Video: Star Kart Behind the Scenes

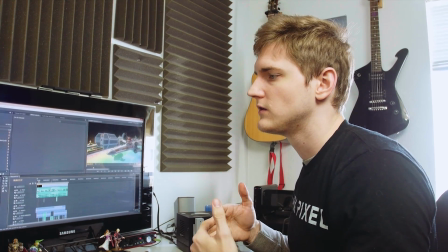[12:17]
So what you want to do is remind the viewer
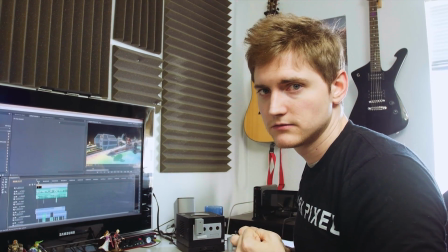[12:22]
of how powerful these things are by taking them away and reminding them this is what it's like without these big powerful things there.
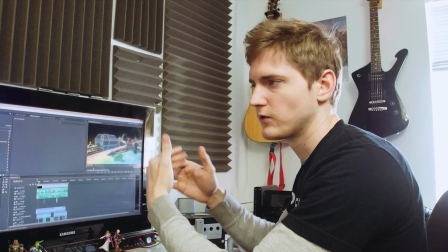[12:31]
And then you put them back in again to create the contrast in that volume level.
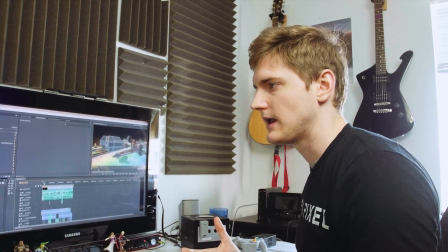[12:36]
And I did that a lot here in order to retain the power and the meaning in those sounds,
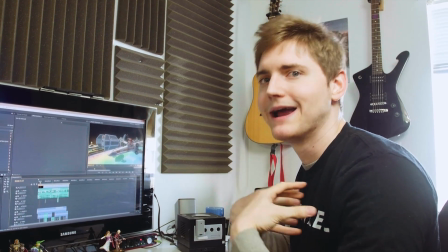[12:43]
so that you can feel like, oh, you're reminded, oh, how powerful that is, right?
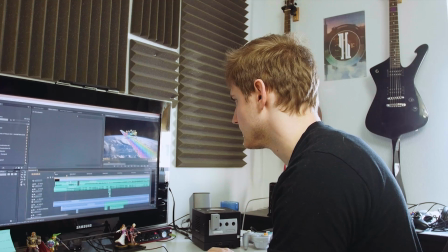[12:48]
So I did that quite a bit in this video. So, you know, we start off on kind of a long shot.
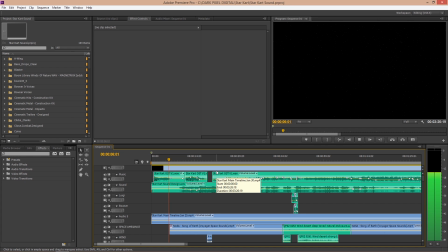[12:56]
At first it's totally silent after the music fanfare, and then we come down and we just hear a little bit in the distance.
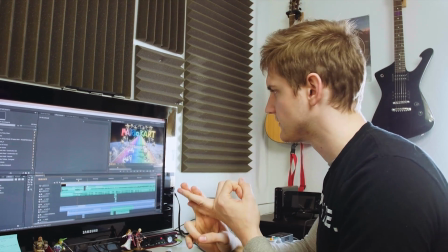[13:08]
We really bring up the volume, both in the music flare and in the sound there, to indicate how powerful this stuff is.
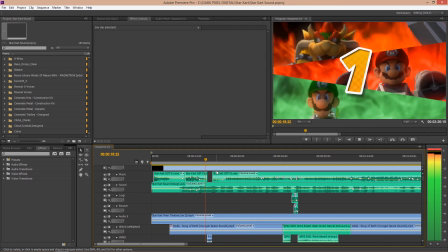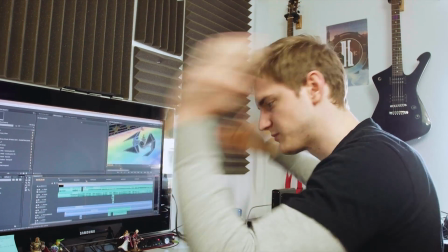[13:25]
And then you notice there, when his ship breaks down and all the ships have hit light speed, we bring that volume level back down.
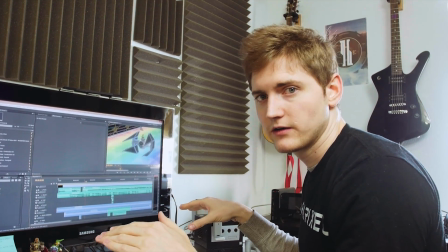[13:33]
We really remind you again what it's like without all of these things there. And then when he takes off again, you feel the power of his ship.
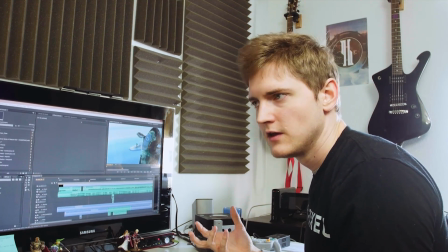[13:44]
Does that make sense? So you want to really try to do that.
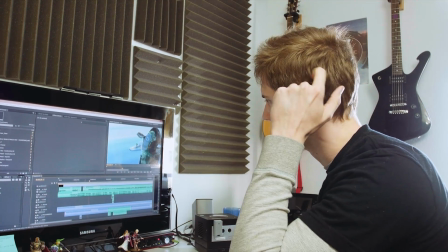[13:48]
You want to create that contrast in the sound levels in order to have these loud sounds mean something to the viewer,
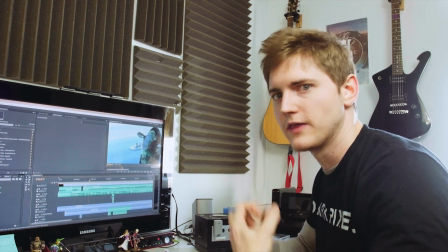[13:56]
so that they feel like, whoa, like that was powerful, that punched me in the gut.
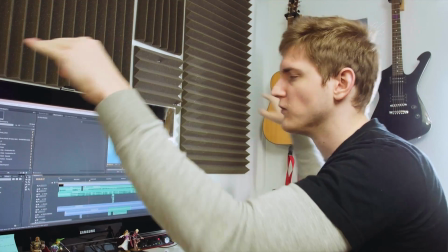[14:00]
You won't get that effect if the whole video is at that volume level the whole time.
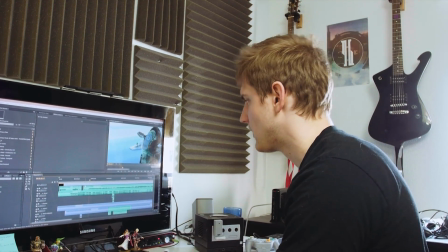[14:05]
So I did that quite a bit throughout this.
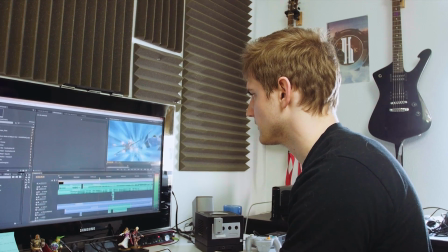[14:08]
Another good example of that is, you know, they're in the warp tunnel here, and they're hitting each other.
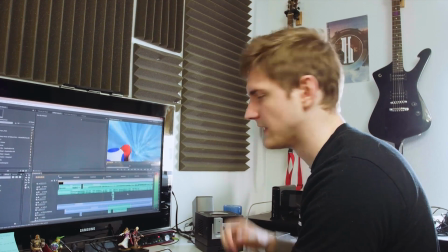[14:16]
And then when they come out of the warp,
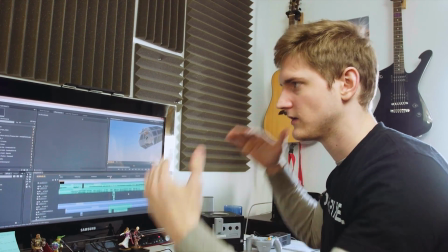[14:22]
you really get that sense of like, okay, these things are really powerful.
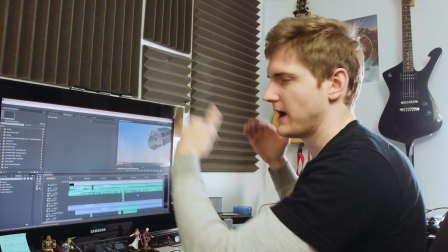[14:28]
So that was a big challenge for me in being able to balance that and create that contrast throughout the video.
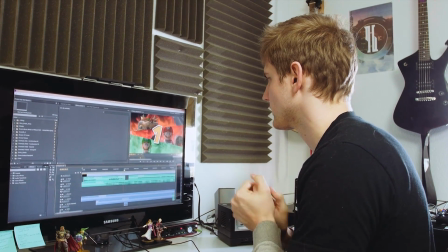[14:36]
A lot of sounds in here were created from a vast number, like an array of different libraries.
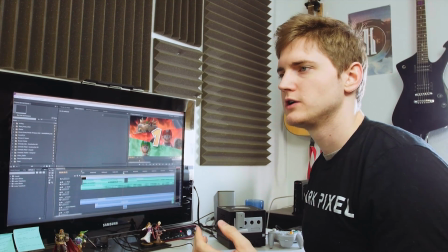[14:47]
I'll have a lot of people ask me the question, you know, oh, what library did you find that sound in, you know, for any one of our videos that we make?
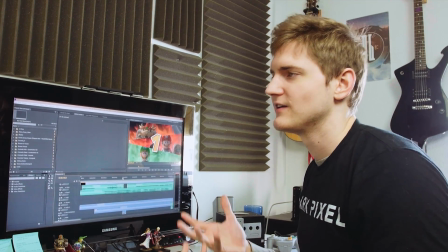[14:56]
And my answer to that is, that sound doesn't exist in a library.
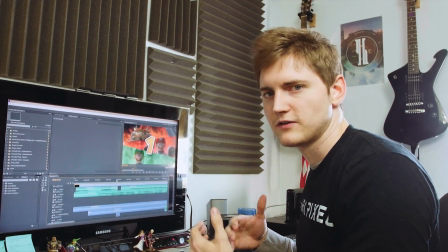[15:01]
It's like 5 or 6 sounds layered together. So a lot of people who watch our channel are likely visual effects artists themselves. And what you understand as a visual effects artist is that you can't just throw one effect onto a layer of footage and call it good, you know, just your muzzle flash or whatever. It takes more than that. It takes layering effects to get it to look, you know, realistic, to get it to fit in the scene. And the same can be said for sound design. I mean, there are a lot of libraries that you can buy where they'll design sounds for you, but what you probably don't realize is that they've done all of that layering and then they've presented this sound for you. In order to actually create a unique sound, you have to do a little bit of engineering, which entails, just like visual effects, layering sound effects together, or layering sound files like samples, and then applying effects to each of those to kind of create something.
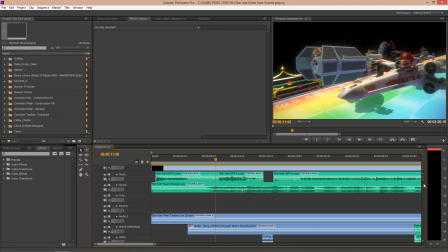[16:05]
One example I can share with you where I did this here was for all the warp,
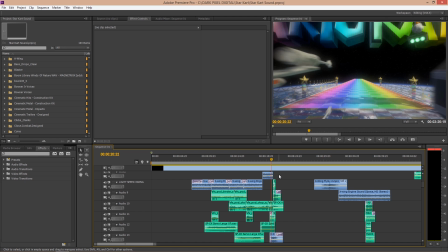[16:12]
like when they go into light speed and come out of light speed. These are a little bit simpler in terms of, like, you know, sounds created from scratch.
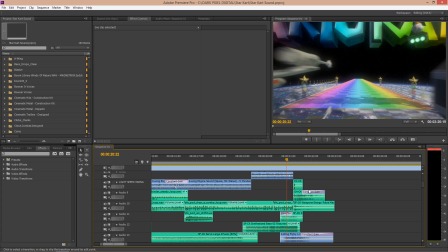[16:20]
But essentially, as you can see here, I have like several sounds layered over the top of each other.